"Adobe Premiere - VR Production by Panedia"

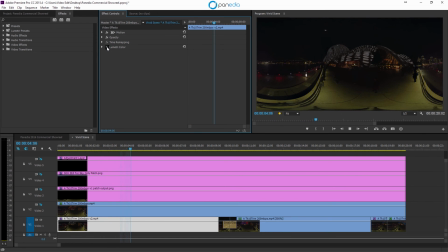We turn off the final Lumetri layer and that's our raw image. Certainly not terrible, but nothing like the final result we have. We'll turn that Lumetri on. We'll turn on the next layer, which you can see is adjusting the contrast and the color.
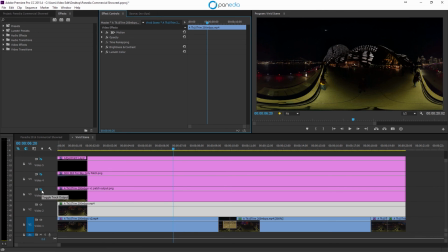We can see a big adjustment there to the color. Then we'll have a look at the next layer, which is our tripod patch down the bottom. Fixes up some stitching issues and gets rid of the tripod. Then we bring the sky in on the next layer.
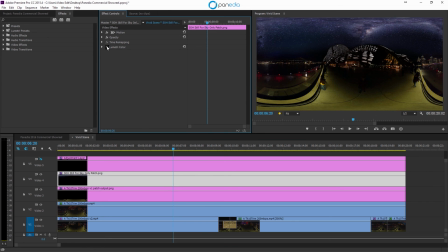Sky makes an enormous difference, but even the sky needed Lumetri effects applied to it because it needed to look natural. So we needed to bring it right back to really match with the rest of the scene. As it was raw, it's too bright and unnatural looking. And then we apply one final level of Lumetri
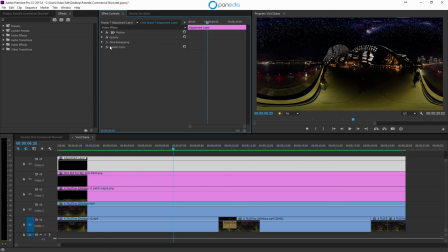across the whole top of the image just to brighten it and give it just that real hit at the end. Huge difference altogether from the original file to what we end up with, and all done fairly simply,
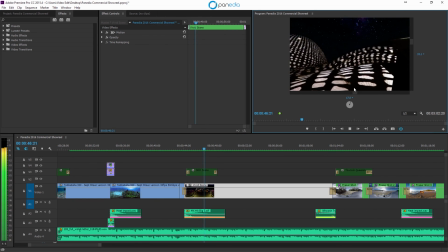just with a bunch of layers in Premiere using Lumetri Color and some masks. So there we have it, 360 video editing with Adobe Premiere. We've got our color, we've got our audio,
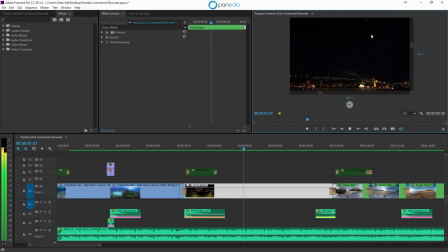we've done transitions and a whole bunch of stuff all within Adobe Premiere and with the Metal Skybox plugin. That's it for now, and I hope to be speaking with you again soon on 360 Video.